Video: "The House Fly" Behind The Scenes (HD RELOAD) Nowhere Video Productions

A big part of the housefly consists of visual effects. Cornball as they are, they played a big role in pulling this whole thing off.
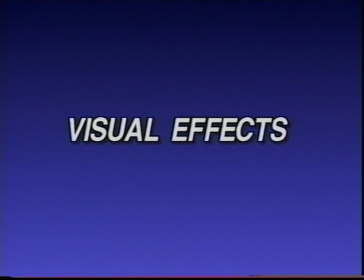(5:03)
The very first effect you see in the housefly is how my 2-story house becomes a 1-story house.
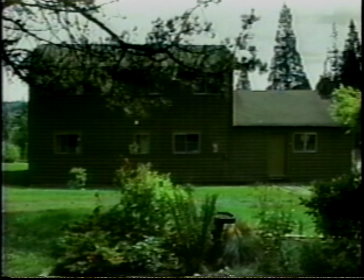(5:09)
A rather clever effect performed by a computer program called Toaster Paint. This is what my house actually looks like, but with a little touch-up from Toaster Paint, and voila, a 1-story house.
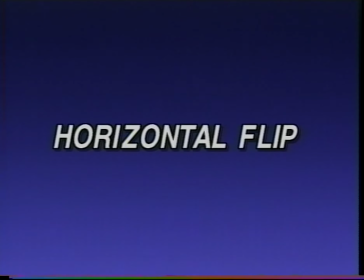(5:23)
The next effect, which is used throughout the housefly, is a horizontal picture flip, which is used to add to the illusion that my house is actually a different house.
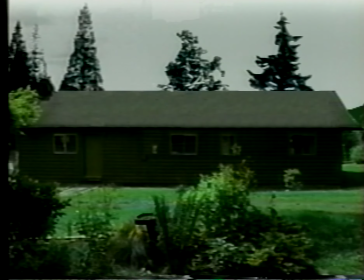(5:31)
The only problem with the flip, however, is we had to avoid getting shots of things with words on them.
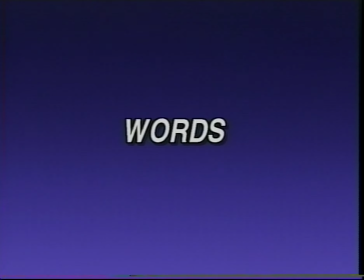(5:37)
Otherwise, they would end up being backwards.
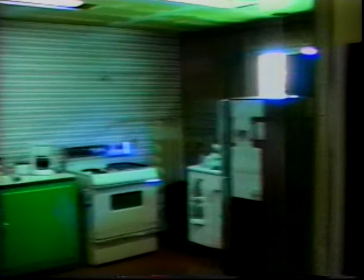(5:42)
Here's a small sample of the effect as I walk around the set of the housefly, which consists of the kitchen and the living room.
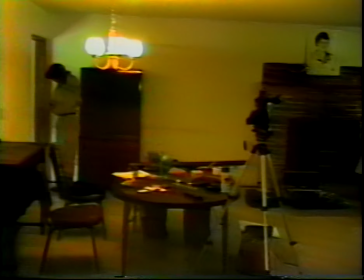(5:50)
It may make you kind of sick to look at this, but this is the effect and how it works.
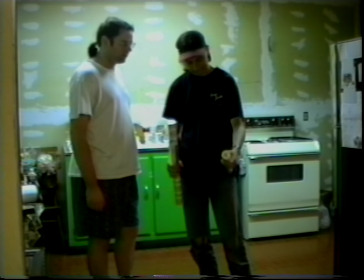(5:59)
Here's a segment where Chris and I did some more work for the set.
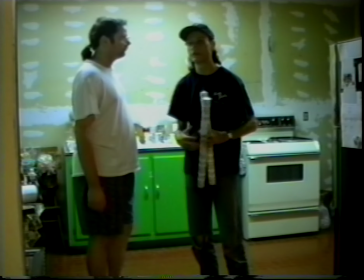(6:03)
So for this one, we wanted to get a different look for the house anyway, because it's like normally you just see the main sheetrock.
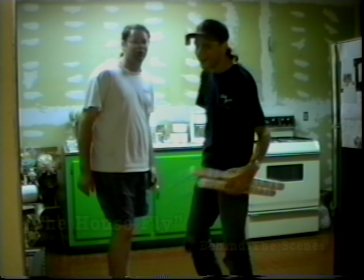(6:10)
Yeah, which isn't finished to begin with.
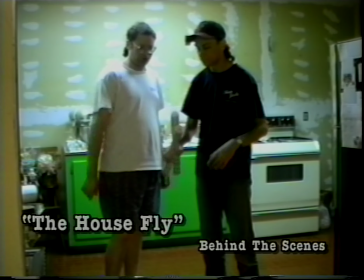(6:12)
So we wanted to add some pizzazz to this production, and So actually, this is a last-minute decision that we made. so hopefully it works out.
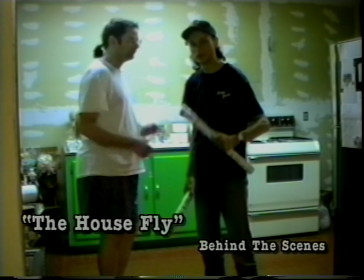(6:21)
We'll know later on.
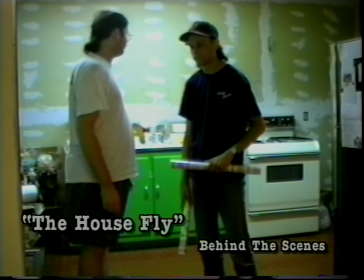(6:22)
Yeah, we're going to time-lapse this one for you, too, as we're putting up the wallpaper and making the appropriate adjustments of the kitchen furniture.
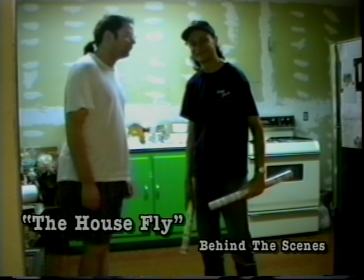(6:30)
So it'll just take a few moments. Yeah, so we'll get to that now.
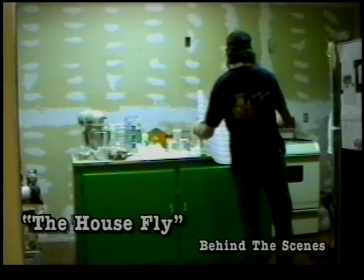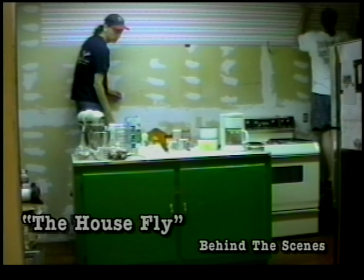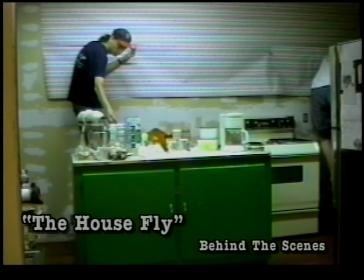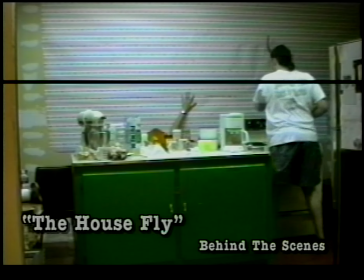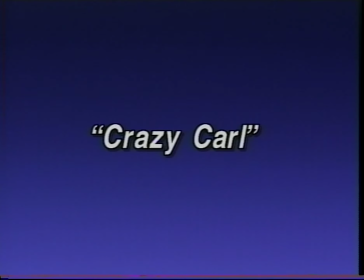(6:58)
When I first saw Chris as Crazy Carl, I couldn't help but to laugh.
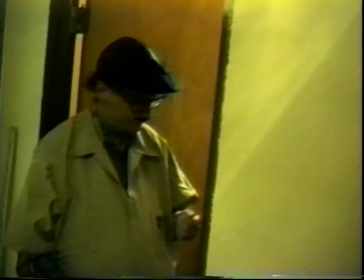(7:01)
We didn't actually intend on him looking like Groucho Marx, but it just ended up that way, and all for the better.
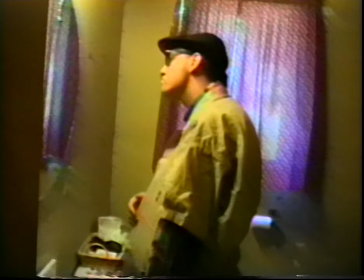(7:09)
Okay. I think Chris is in full Crazy Carl mode here. Is that going to stick okay?
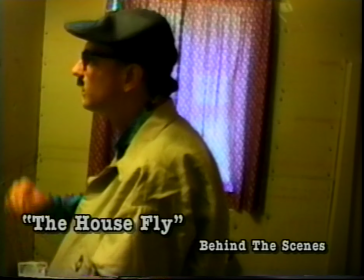(7:15)
Yeah, but it kind of constructs my Oh, your smile? eh. Hmm.
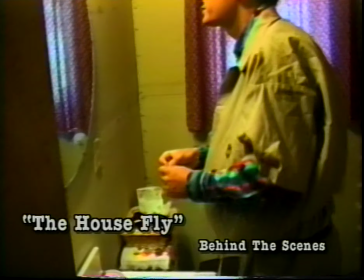(7:22)
I'll do the best I can. Yeah, If it rips it off, it rips it off. Yeah.
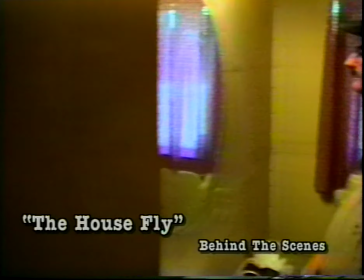(7:25)
Yeah, good thing we have extra Velcro in case we need to make Chris a couple more mustaches.
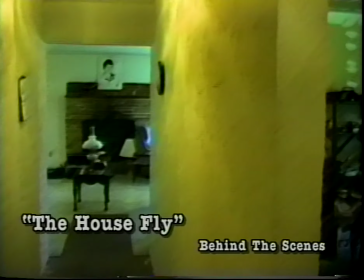(7:33)
That is the most dressing up you've ever done for a part, I think, of any kind, our production or otherwise.
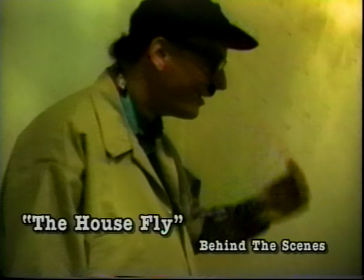(7:46)
You look like Groucho Marx, dude. Oh no.
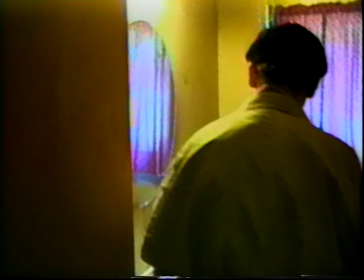(7:52)
I didn't think of that.
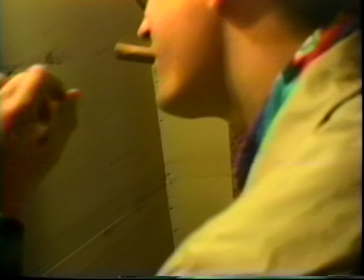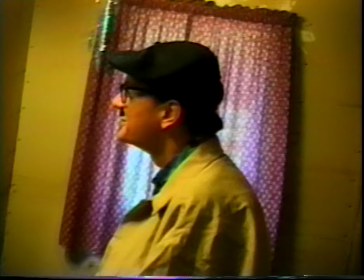(8:02)
Oops. Oh well. The glasses and the mustache. Yeah.
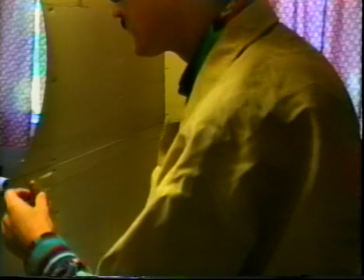(8:07)
Oh well.
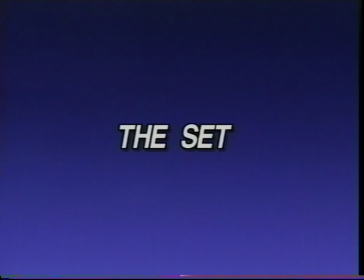(8:12)
And now here's a look at the completed set for the housefly. I'll give you a brief tour of the set of
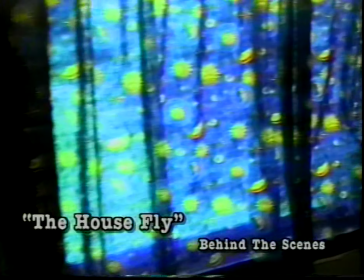(8:22)
the soon-to-be box office smash hit, The Housefly, filmed by Chris DeBois.
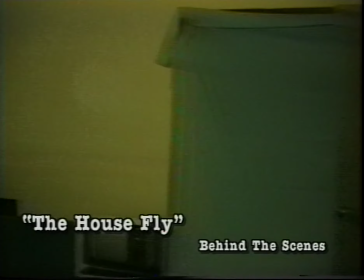(8:28)
What you're seeing now, this is the room which will be occupied by my character,
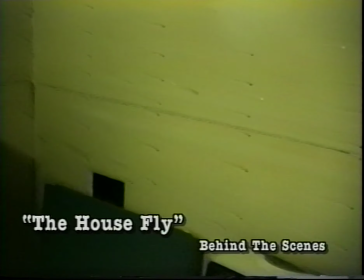(8:36)
who doesn't really have a name. We just call him Guy, because you don't ever hear his name during the movie.
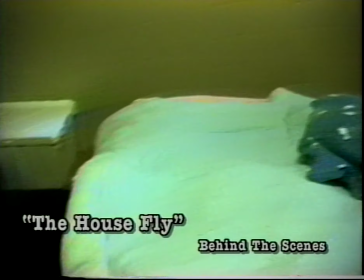(8:45)
And this was once my mother's guest room. We've redone it to suit our needs.